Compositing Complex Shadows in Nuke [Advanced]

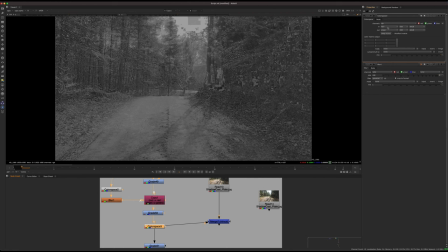8:21 So the color space node again, but now it says in hue saturation value because that's what we're working in, and out is linear.
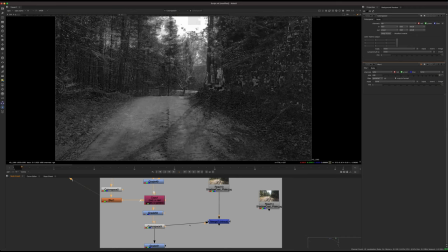8:28 So we're going back into the original color space that we were in. And essentially we have something like this.
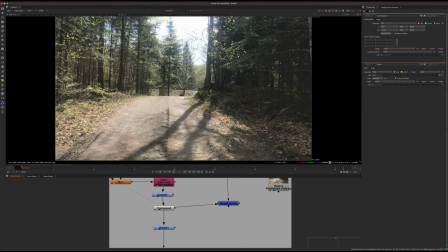8:34 So we have the original footage and this darkened shadow plate, I guess you could call it.
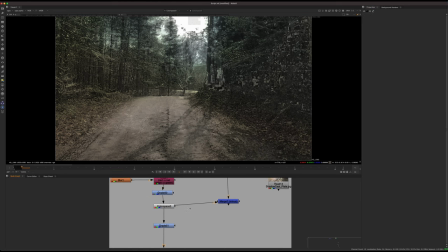8:41 So we could close this and take a look at what that looks like.
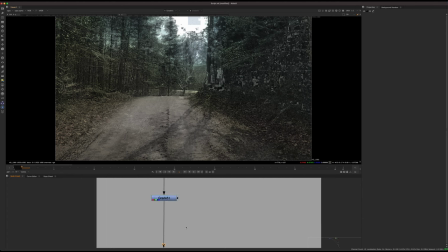8:46 So one other thing I did was, so I did a slight color correction as well because I wanted to make it a little bit blue, because if we look at the original shadows of the plate,
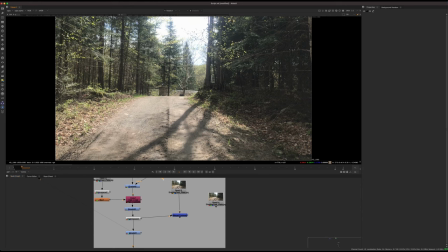8:54 they have a little bit of a slight blue tint, cooler colors in there. So basically I just want to do that.
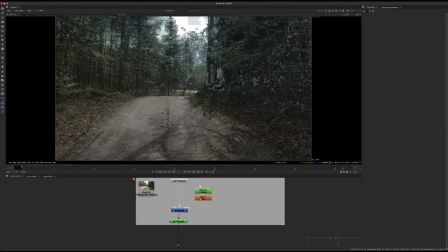9:03 And one thing you want to also do is, I'll show you in a second here.
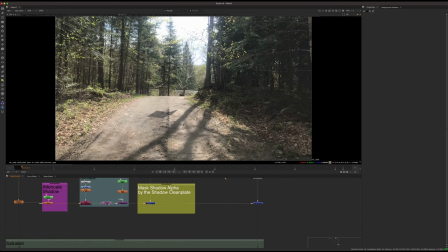9:08 So we'll mask it off and go to the original and let that play. And that's what that kind of looks like. I think my cache is loading there. That's why you're seeing some glitches. But if we let that load for a second, we can see that's working pretty well.
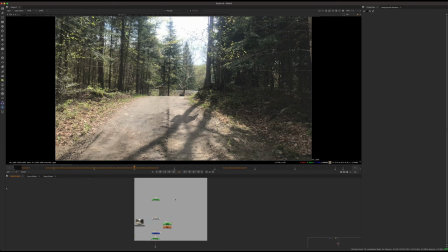9:22 So one thing I didn't mention in that kind of part there was this.
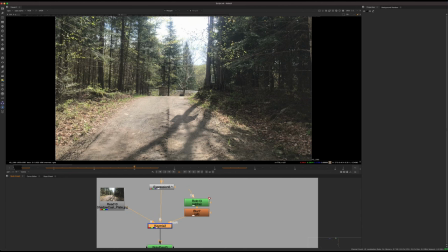9:28 So one thing I do with the shadow clean plate is I try to maintain as much of the original footage as possible.
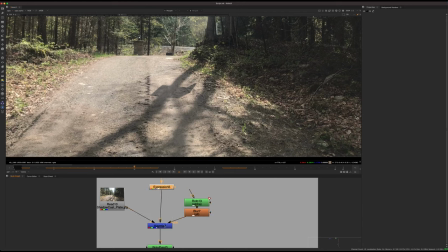9:34 So if I just do the shadow clean plate and I disable these two nodes here,
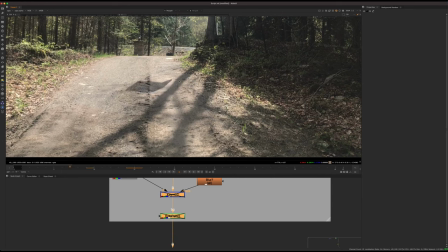9:39 you'll see that as my shadow crosses where the real shadows are, we're getting a little bit of a shift in contrast and texture, which we don't really want because that's kind of breaks the illusion. So we want to maintain just those areas.
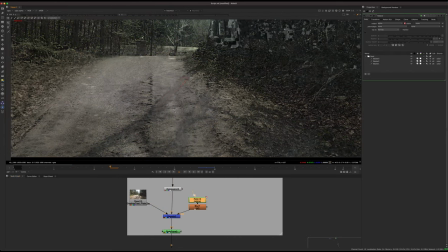9:53 So what I usually do is kind of just take a key mix node and take the original shadows and kind of rotoscope them.
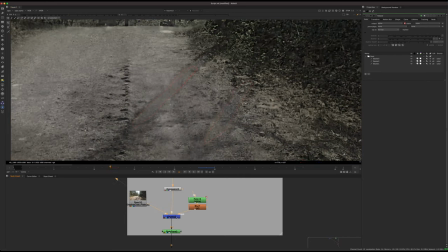10:01 So I just want to keep those areas and I key mix that on top of the shadow plate.
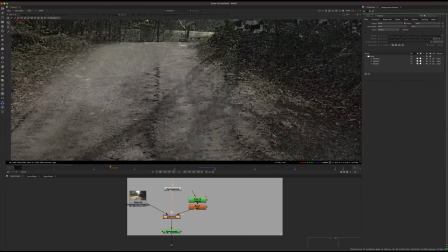10:06 So this is the shadow plate And you can see in the shadow plate, we have a little bit of artifacts and some stuff in the darker areas. And we can really easily fix that by just bringing in the original shadows. So that's all we're doing, just kind of combine those two, shadow clean plate with the real shadows.
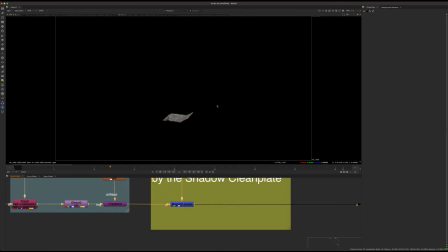10:23 And so if we look at this result, we get this nice effect here.
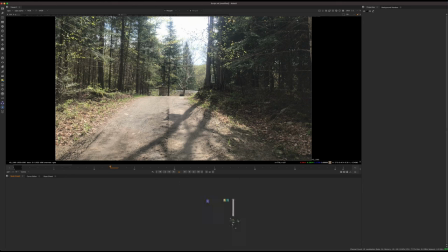10:29 So one other thing that I did, let me just go back here. So these, I've kind of labeled everything in the script. So if you guys download it, it should be all pretty clear. I didn't want to create it from scratch because there's a lot of things here and it would be a very long video.
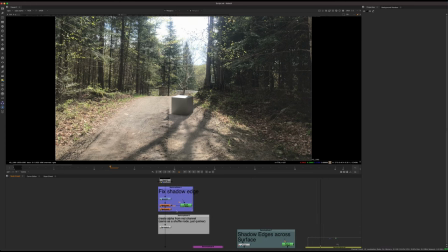10:45 But if I explain it, hopefully you guys will be able to go through and kind of practice yourself and look at the script as well.
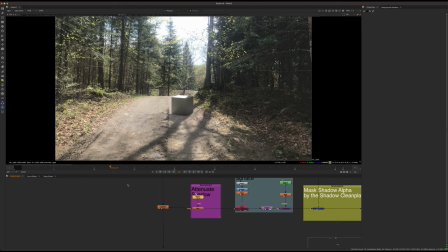10:52 So some of the other things going on here, I did a little bit of a shadow attenuation here, which is using an eye blur.
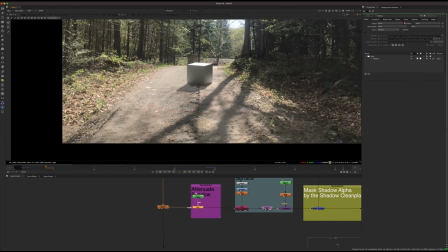11:00 This is a custom node off Nukepedia. It just basically blurs things in a more realistic way.
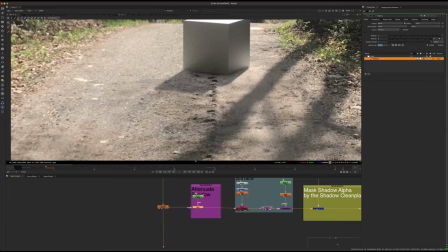11:07 I'm not going to do a whole video on it right now, but basically this is better than a feather. It just feathers it off in a way that kind of fades off, similar to a shadow attenuation.
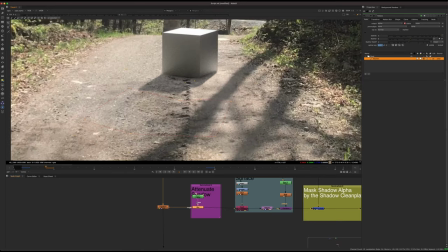11:18 So I'll stick that at the top of the script as well if you guys want to download that. I think the node is by, let me just see, looks like Moritz Ish, if I'm saying that correct. So that's who created that. Really useful node, so definitely recommend getting that.
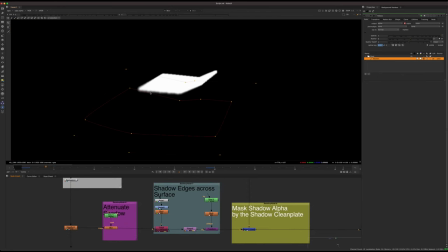11:34 So basically, if you look at it, I've just done a feather with a roto, and then I'm just kind of softening the further away part and keeping the base sharp, because again, shadow attenuation.
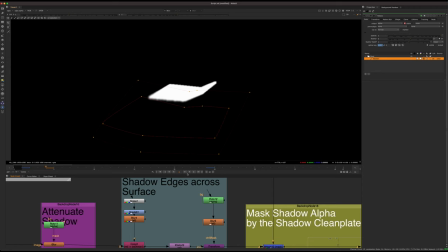11:47 Another thing I did was to get this shadow rolling across the surface and not feeling flat like that.
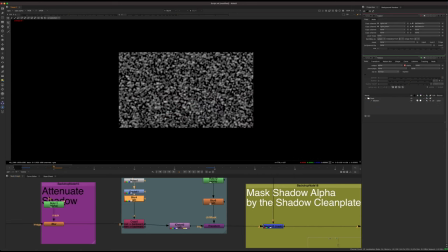11:53 I've done the eye distort method. So basically we're just taking a noise pattern like this, slightly pushing the blacks into the negatives.
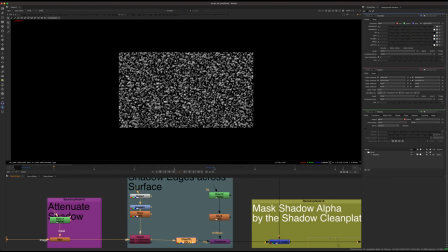12:02 So the way eye distort works is it wants negative values. It wants positive and negative values to push the pixels left and right. So basically we turn off the black clamp, we shove it down a little bit, and we can blur it slightly.
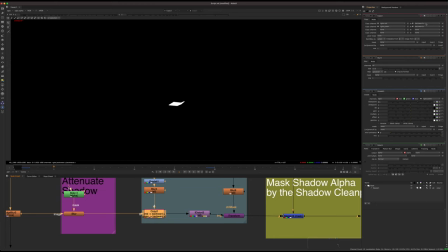12:16 And then what I've done is just copy the red into the backward U channel and the green into the backward V channel. And these are two just empty channels, but so there's nothing there. We're just kind of putting something in that channel and this channel.
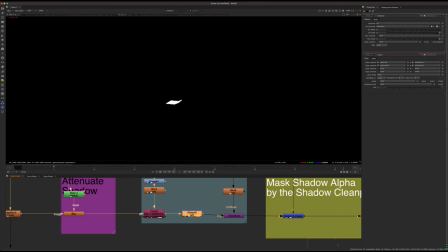12:30 And then we're just putting the eye distort and set the eye distort to the backward channel. And that will use that channel to distort the image. So we're just distorting the image by that noise pattern that we've created.
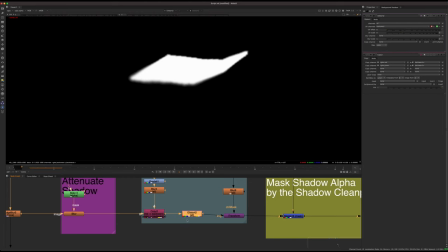12:43 So if you look at the edges, and now you look at the edges, as this thing goes, it's gonna basically distort along that pattern.
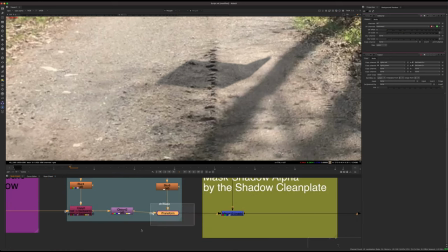12:53 One other thing I did was a little bit of an eye transform. Again, another custom node I'll put at the top of the script.
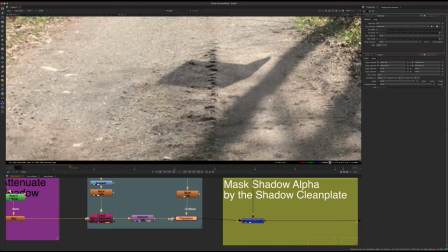12:59 And I kind of just, I could see this like ridge of dirt here.
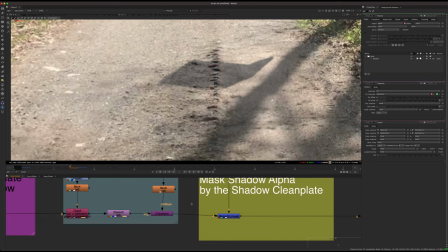13:02 So all I did was I put a little roto shape here and then just shoved any pixels that cross that ridge up a little bit. So as it crosses, the shadow will kind of bend just across that little dirt ridge there.
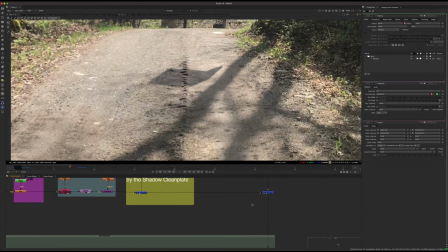13:15 And that just gives it a tiny bit more realism. So that's how we got the shadow.
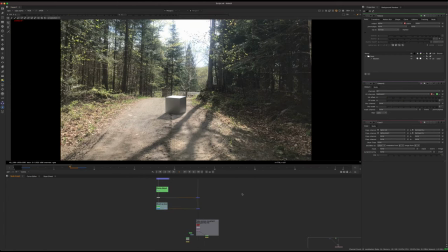13:20 And then some other things I did, if I go to the final thing here, I added a little bit of ambient occlusion. So if I look at it without and with, this is just a fake ambient occlusion. I don't have a render here for it, so I just kind of faked it.
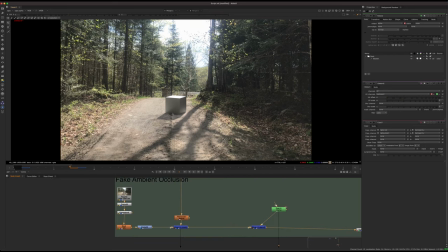13:35 And that just helps sell kind of the edge where it's contacting.
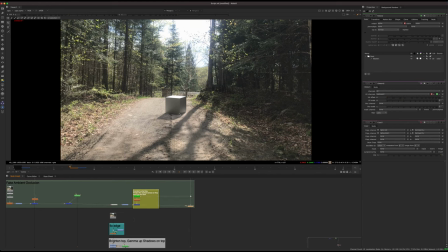13:40 You're always gonna have a little bit of darker edge where your contacting edge is. And that's gonna help us sit in quite a lot.
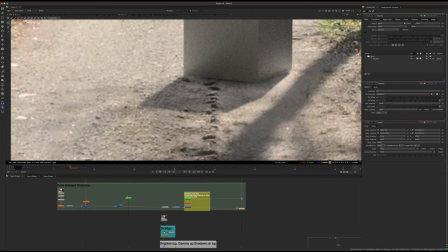13:47 And basically, yeah, so if you look at the blacks of some of these rocks, like it's a little bit darker.
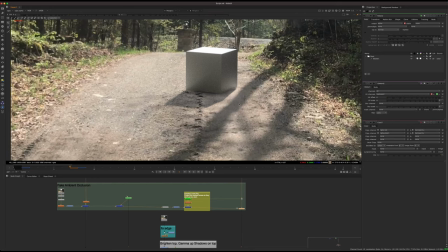13:53 So we can go darker than the shadows of these trees. There's a lot of bounce light in the scene.
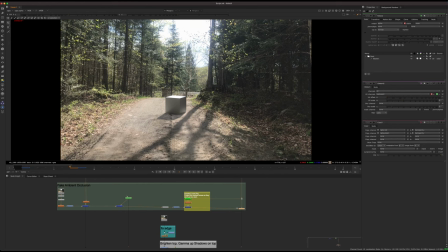13:58 So the shadow shouldn't be super dark because we see that everything is not super dark. But in the crevices, you can see the very darkest parts do go kind of darker. So we have a little bit of room to go darker with that.
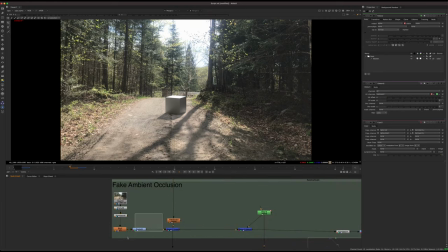14:13 So how do I do the ambient occlusion? Relatively straightforward.
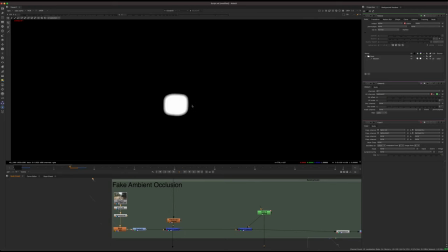14:19 We just take the cube alpha and I've kind of just blurred it outwards and then masked it by the shadow. So let me say that again. Here's the shadow. Here's the blurred cube and then just masking it.
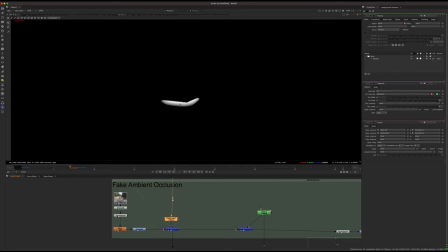14:33 So essentially that's just giving us like a little bit of an edge within the shadow alpha. So we're creating a dark edge where the two objects are meeting.
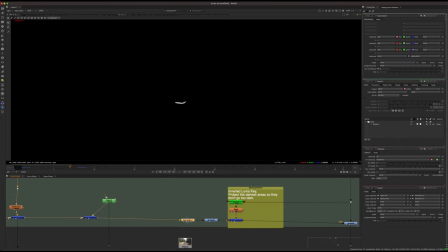14:45 And stepping through, if you see these expression nodes in here, I'm really only using them as the same as a shuffle node, basically.
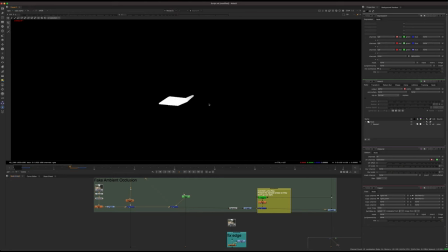14:54 So for example, I wanted to put the red channel into the alpha channel because I was doing those corrections, in this kind of RGB area.
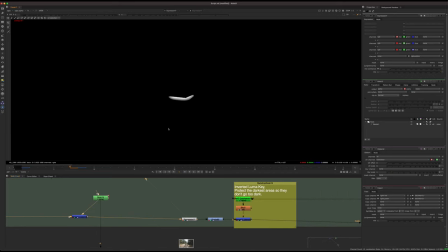15:04 but I want them to be in the alpha channel because that's what I'm using to
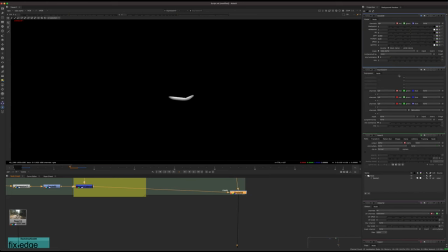15:09 drive this color grade, because it's looking at the mask RGBA.alpha.
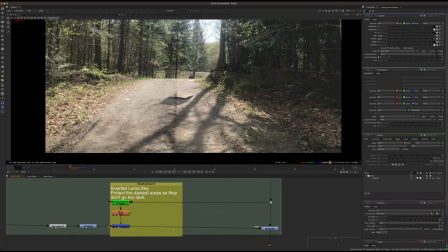15:16 So that's how I did this. Again, I used like an inverted Luma key. So that's like the technique I talked about earlier to just protect some of the little rocks and stuff that it crosses over.
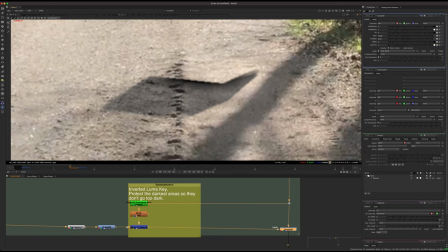15:26 I don't want to over darken anything with this ambient occlusion.
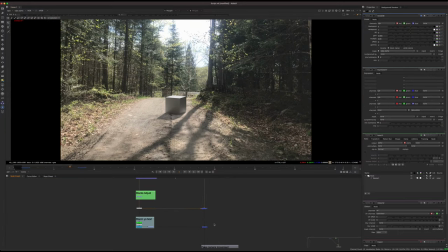15:31 So if we step down further, this is the cube. I'll just talk about how I graded it real quick here, and then that will be it for the tutorial. So we have this original cube here.
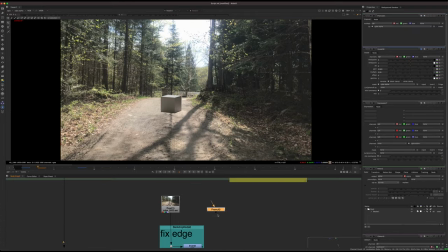15:45 Yeah, the background is kind of baked into the original render. So if I put a pre-mult on here, it's basically doing that. So it's just how I rendered out of Arnold, just a real quick render, and the image plane was sort of baked in there.
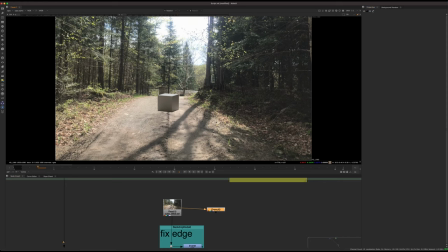15:59 Not completely intentional, but it's just quick and easy. So there's our cube.
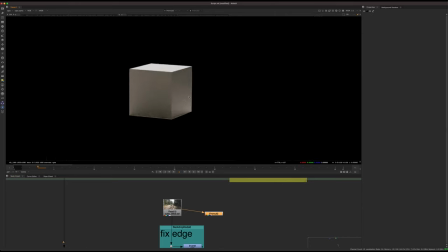16:03 We pre-multiply it, and that's what we have.
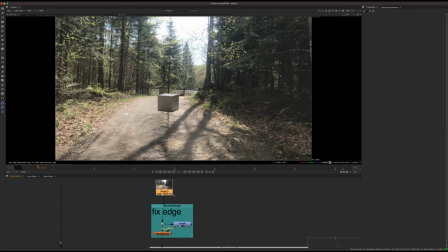16:09 So one thing I needed to do was, if I pre-multiplied that and merged it over the original image, let me just show you.
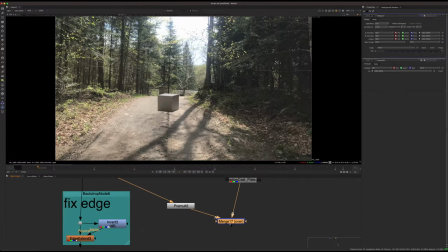16:20 If I pre-multiplied CG, put it over the original image, it's hard to tell here, but there's a little bit of a bright edge in the CG.
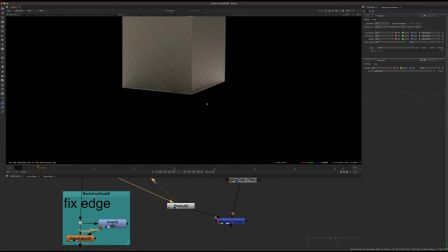16:28 Kind of just a little bright edge on the bottom there. And that's an easy fix. We can just do an edge extend.
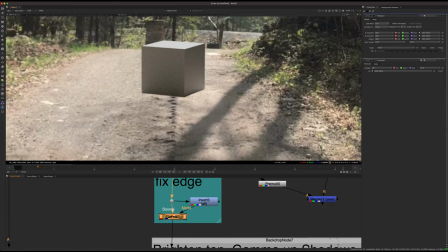16:34 So I've just done an edge extend, which kind of pushes out the edges around.